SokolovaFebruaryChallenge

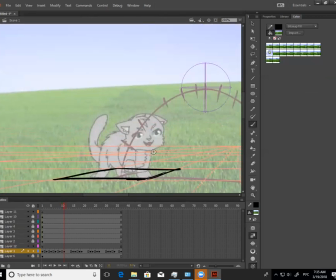2262s
Но задняя лапка немножко находится в смещенном состоянии. Сейчас мы ее поймаем, да, вот смотри, вот у тебя раз, шарик, да, от которого будет, в общем-то, идти шея, да, задний mm-hmm. шарик.
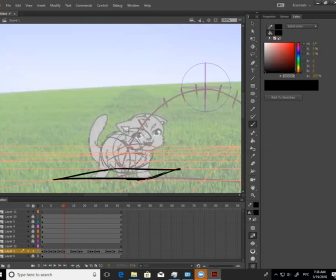2279s
И, соответственно, если мы проанализируем, мы можем понять, что ножка-то у нас идет, в общем-то, не оттуда, да, как она приземляется.
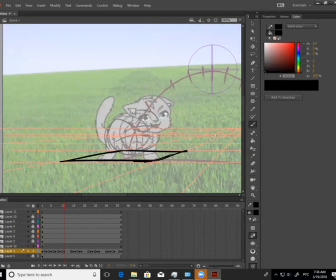2286s
Она же не может на такую лапу приземляться. Она mm-hmm. будет идти вот здесь. Да, и, соответственно, наша лапка встанет сюда. Понимаешь? Mm-hmm. Тут будет более правильно нарисовать ей вот так вот лапу. Mm-hmm. И, значит, хвост у нас тоже немного не на месте.
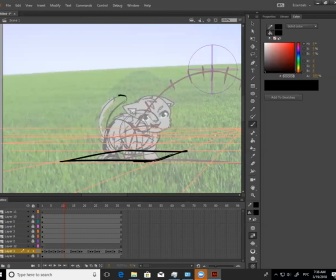2303s
Да, его надо чуточку сместить, потому что он тогда не попадает в центр тела, то есть по развороту. Mm-hmm. Okay. Вторая лапа у нас будет где-то вот здесь.
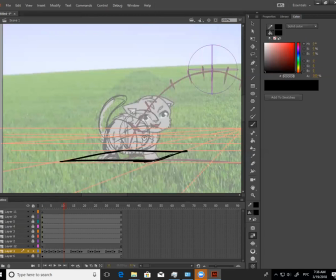2318s
Не тут, а вот здесь тоже. Почему? Потому что вот она у нас будет, да, вставать, кошка?
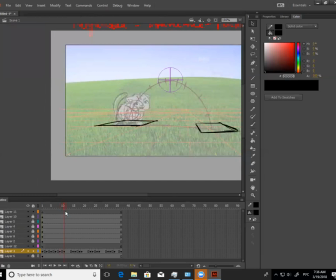Видишь? Ну? Угу. Замечательно.
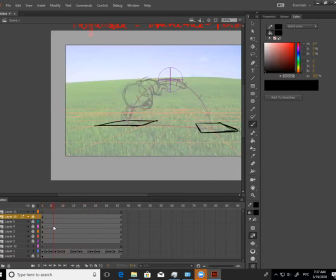2342s
Раз, два, три, четыре, пять. Все новое. И здесь... Этот кадр можно оставить таким, да? Почему? Потому что ты видишь, что у тебя почти движение попадает правильно, да?
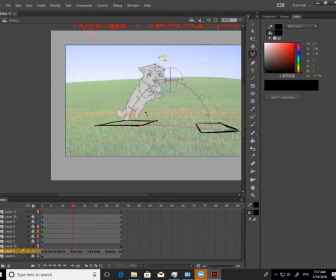2359s
Только единственное, что нам нужно кошку сместить. Я имею в виду по бедрам почти оставить такое же положение. Кадр сместить сюда, чтобы у нас, видишь, опять 2, 2, 2, 2, 2, 2. Видишь, все кадры красиво идут по 2.
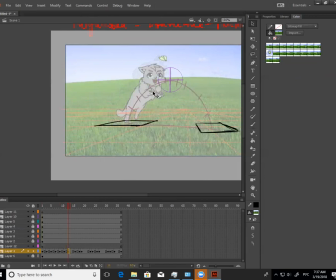2379s
Вот. И, соответственно, здесь мы тоже сделаем 2. Мы должны сделать вот это. Так ведь? Mm-hmm. Вот она у нас растягивается, и бедра тогда у нас по положению находятся в правильном месте.
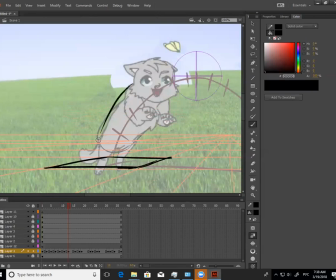2394s
Единственное, что нам нужно увеличить их, да? Вот здесь ты почти правильно нарисовала анатомию. Ты вот эту, видишь, часть ей чуть-чуть выделила. Потом потерялась. Почему? Потому что разворот у тебя будет происходить отсюда, и каждая из лапок будет у нее свое будет положение.
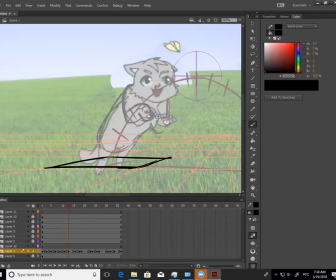2412s
Мне нравится, что они как бы не находятся, в общем-то, вместе, да, но у тебя они все равно в одинаковом положении были. Мы хотим, чтобы каждая из лапок, например, там по-разному двигалась. Да? Одна двигалась вперед, а другая, скажем, запаздывала за ней. Да? Не было равномерности в движении.
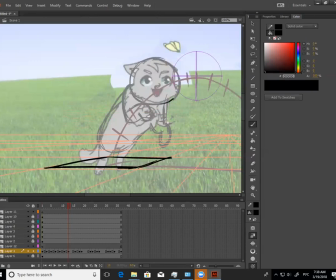2430s
И у тебя еще немного скачет размер головы, но это ты уже как бы буквально вот сама можешь проверить потом, да, по своим ключам здесь будет у тебя носик. Да, у тебя часто, допустим, если я по глазу буду, да, все время мериться.
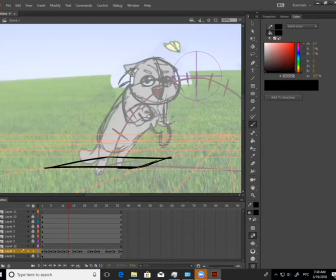2445s
Если в другом месте, а ухо у тебя будет тут, и оно будет растягиваться вниз.
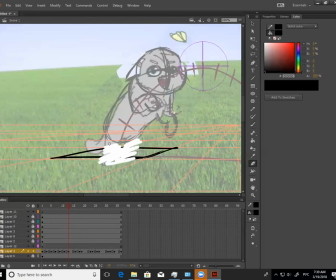2453s
Окей. Теперь, значит, что у нас происходит с лапами, соответственно? Одна лапа будет еще здесь. Она будет немного растягиваться. Мы же толкаемся, да, лапами? И нам нужно дать это ощущение толчка.
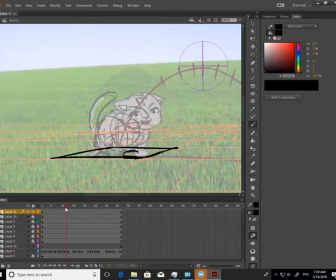Так, и, соответственно, смотри, что у нас происходит с хвостом. Он будет идти вот отсюда.
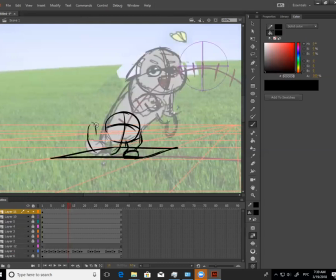2485s
И он не может вдруг резко стать короче. Но наоборот, мы можем ему сделать удлинение, да, делать? Он сзади. Он сзади остался, он опустился, и поэтому... Он будет вот он, да? То есть не тут, в любом случае. Но центр-то попы тут. То есть представь, ну, он за попой, его не видно, часть. Ну, хорошо, ладно.
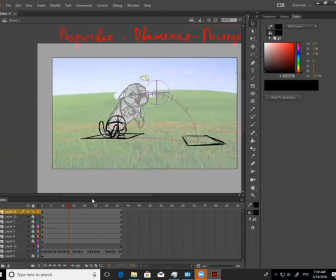2505s
Вот, значит, вот здесь, значит, у нас будет вот такое толкание у кота, да.
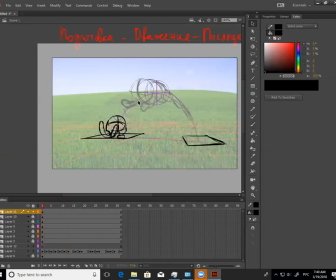2510s
Теперь видишь, смотри, допустим, здесь у нас размер головы был один, сейчас мы сделали размер головы правильный, кажется, как будто бы кошка выросла, да, почему? Потому что у нас здесь размер головы неправильный, да, если ты сравнишь
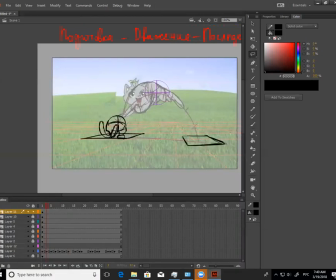2527s
шарик, опять же, своей головы вот тут, да, вот он. Мы сейчас возьмем этот шарик и придем вот сюда. Ты можешь увидеть. Поэтому кажется, что у нас здесь скачок.
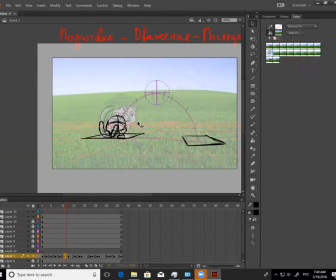2544s
Видишь, в размере. То есть нам нужно вот эту головешку твою взять и сильно-сильно увеличить.
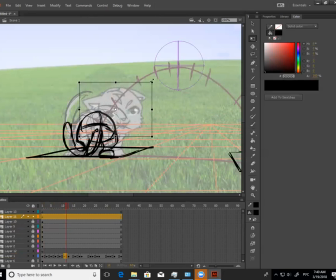Можешь?
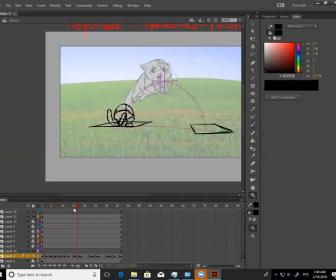2566s
Получается у нас... Ой, не там, наверное, нарисовала, да. Оп, видишь, как он более плавно стал двигаться?
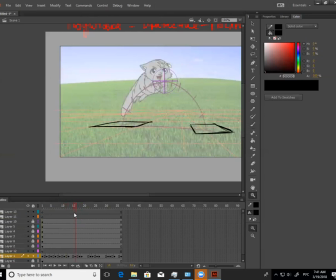2583s
Вот. То же самое нам нужно сделать и вот здесь, да? Теперь, тут у тебя, смотри, видишь, что получается с кадром?
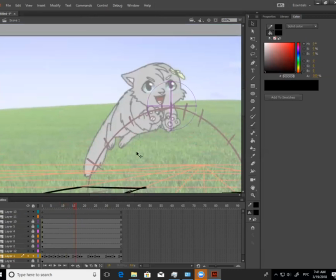2590s
У тебя явно здесь как бы кадр получился какой-то промежуточный. И не там... И не сям. Потому что если я представлю, где у него приблизительно здесь бедра, да, ты как бы, знаешь, в чем твоя ошибка? Ты рисуешь шарик между.
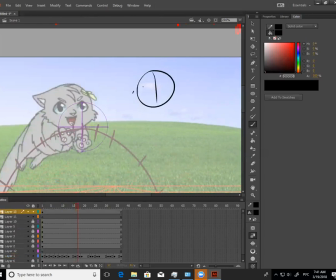2603s
То есть у кошки есть бедра, да, и есть передняя часть, да, плечевая. А ты все время рисуешь вот этот шарик. Посмотри. То есть как бы у тебя шар-то плечевой, он где-то здесь должен быть, а у тебя его нет.
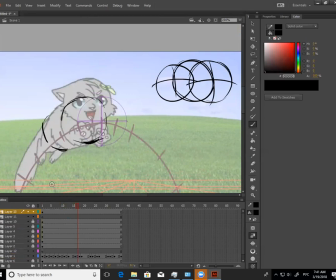2621s
А бедра у тебя где-то здесь должны быть. Его тоже нет. Ты как бы вот этот центр почему-то рисуешь все время. Ну, это живот. Нет. Ладно, ну, живот-то будет значительно ниже. Смотри.
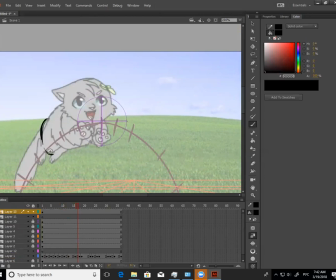2640s
Если у тебя бедра идут вот отсюда, да, ножка тогда у тебя станет более правильно, да? Живот-то будет тут. Да. Он как бы у кошки как она же обычно
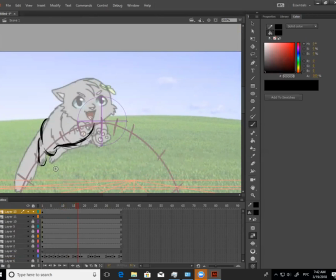2655s
животик-то, ну, если, конечно, очень толстая кошка, типа таити-таити такого, да, то у нее там будет вот тут вот отвисать вот эта вот часть, да? Но обычно кошка, наоборот, растягивается в движении, так? Да.
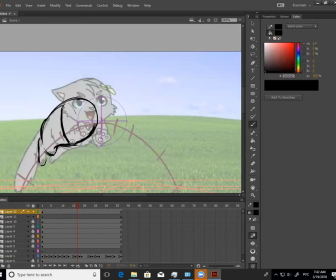2669s
Вот, и, соответственно, и особенно я смотрю, вот если по плечу, как раз будет более правильно вот так вот нарисовать, да? Единственное, что нам нужно теперь лапу, опять же, правильно простроить, где у нас будут коготочки, да, соединения.
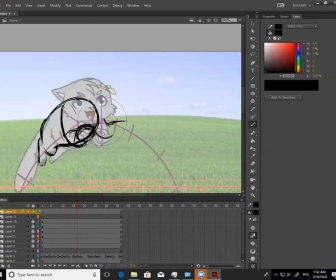2684s
Вот, а эту лапу можно сделать уже как бы вот сюда ближе, да, что у них, опять же, разная скорость движения.
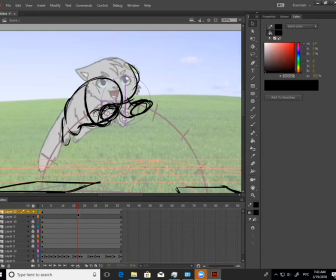2690s
Вот. И всю твою позу немножко опустить.
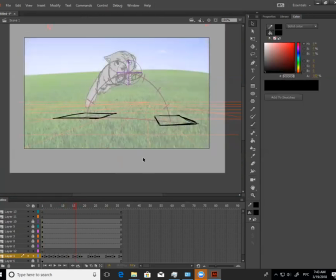2709s
Да, взять ее полностью, выбрать. Опять же, посадить ее на
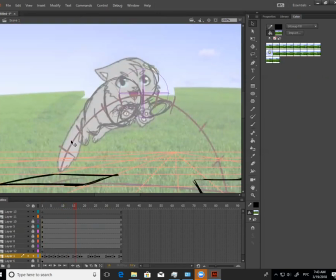2719s
другую. Знаешь? Тогда и хвостик правильно сядет, и это правильно сядет. И здесь у нас все правильно сядет. Единственное, что неправильно сядет, это неправильно сядет вот эта лапа.
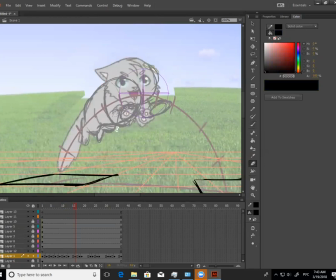2733s
Вот, которая будет где-то тут. Угу. Это все отсюда выйдет.
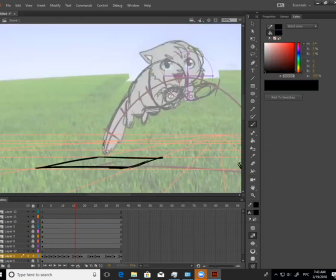2740s
И особенно у тебя еще хвост, кстати, все время в толщине меняется.
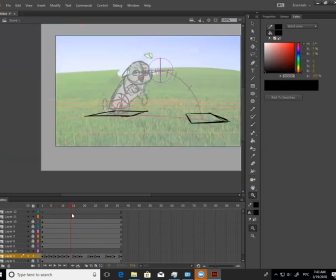2745s
Понимаешь, то есть постарайся быть более конструктивной, скажем, по сравнению. Посмотри, mm-hmm. он такой, здесь он такой, а здесь он друг другой, здесь он меньше, здесь он у тебя, смотри, куда скакнул, да?